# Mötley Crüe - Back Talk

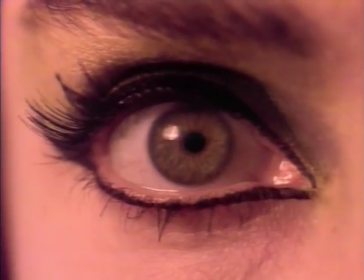(33:12) If I reached out and touched the rain, it just wouldn't feel the same.
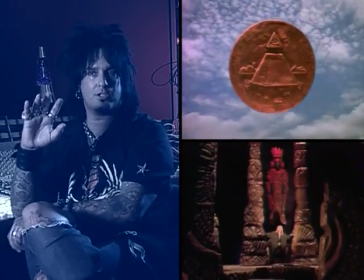(33:19)
There's a sort of a surrealistic look to that video, which I liked, and I think it was a bit cutting edge at the time. There were some bands out that were new wave bands at the time, and Tears for Fears and bands like that, and they were doing some pretty interesting videos, and I think this is more in that vein, but in our musical style. Didn't that tiger, was there a problem with that thing? Was it something? We took it to the beach. We went running on the beach with this big giant leopard. Yeah. And I'll never forget this thing wrapping its paw around my leg. In a playful way, but feeling the force of that. Yeah. It's so much power, you know. Yeah, that if it wasn't playful, it'd be ugly. Yeah. Czar. Czar, how do you remember that? It just came to me right now. Czar was the tiger's name. It was. Czar. Just came back. No idea from wherever. Sometimes I think my fucking brain cells are fried, and then these amazing recollections come back, and the guy go, I'm okay. I'm okay. I'm all right. I could remember that tiger's name. I'm all right. I can do more. Yeah.
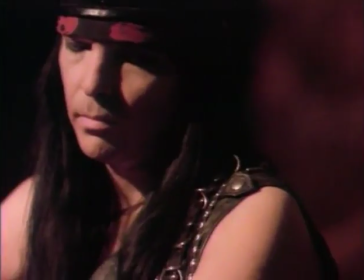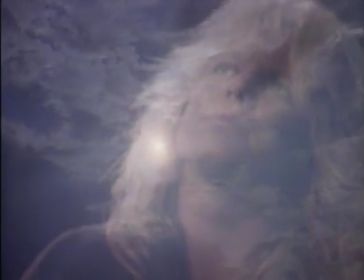When you're pissed off and sick of people telling you what to do, you primal scream.
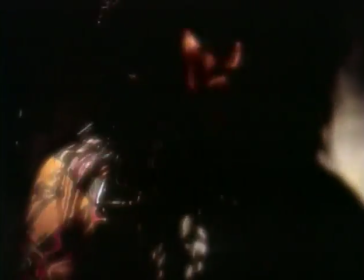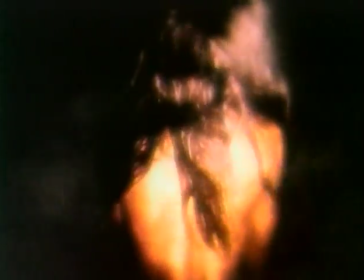I really believe at that time we were reinventing the band. Yeah. That's one of my favorite songs by the band. Yeah. Emotionally. That's a good one live, too. Emotionally, it touches you, what it means lyrically, and it's got the chant to it, so you can get into it.
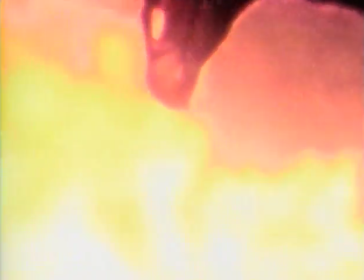I like that stuff. It's shot so amazing, and I just thought, like, yeah.
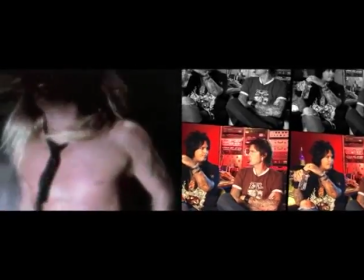(35:15)
I especially thought Vince looked amazing in that. And every singer's supposed to look amazing in it, you know, and he just looked great there.
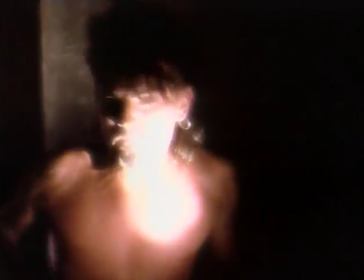(35:22)
The whole band looked really good, shot well, shot dark, it was heavy. There was some mystery to it.
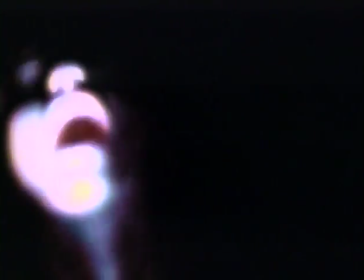(35:28)
Music that turns me on has to either scare me a little bit or be mysterious. If it's just sort of like, doesn't really have a vibe to it. This had a dark, whoa, you wanted to see more, you know what
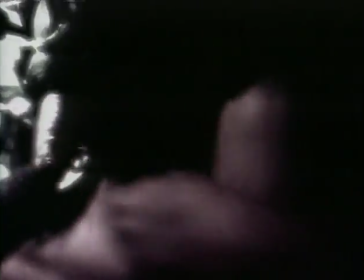(35:42)
I mean? You couldn't really see everything, and when you can't see everything, there's that unknown. Triggers your imagination. Yeah. Sometimes, you know, if you don't tell the whole story, your imagination can fill in the blanks. Yeah. I think that's the case in point there. None of the girls or the people in the video had clothes on at all, because it was primal, the concept of just being back to nothing. Yeah. And the way that Matt lit it was with a... there's a stick and a light bulb.
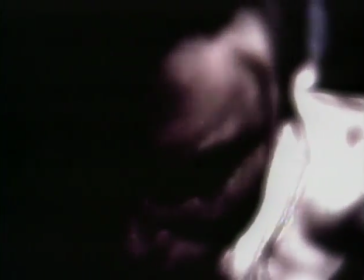(36:12)
That was it. And it was amazing. These people would be crouched down in like a corner, and you'd have this light bulb over them, and you'd be filming it. You would only light them as the light went by, you know, just done really cool technique. And I also remember one more of the fun parts of shooting the video. Yeah, I know you do. Was when once we got done doing our performance part, is when Matt shot all the beautiful women and the bodies and stuff.
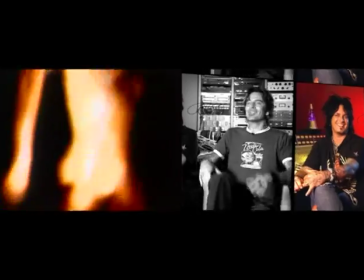(36:37)
So he's like, hey guys, I'm shooting the girls next. We're like, right on, we're coming. And we were in there watching, and there's, you know, all wet, and just he would just shoot their back, you know, and the top of their ass and the side of their breast, and it was just strictly professional. Beautiful. I think I have something in my eye.
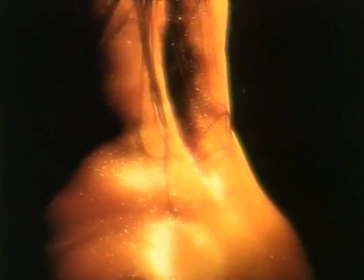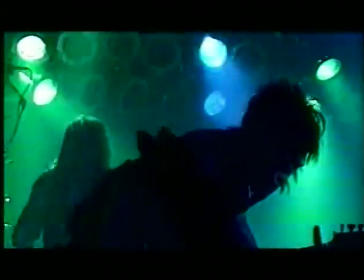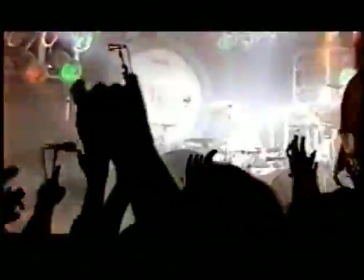Enslaved was a song. There was two songs off of the Greatest Hits record. Yeah, one was called Bitter Pill, and the other one was called Enslaved.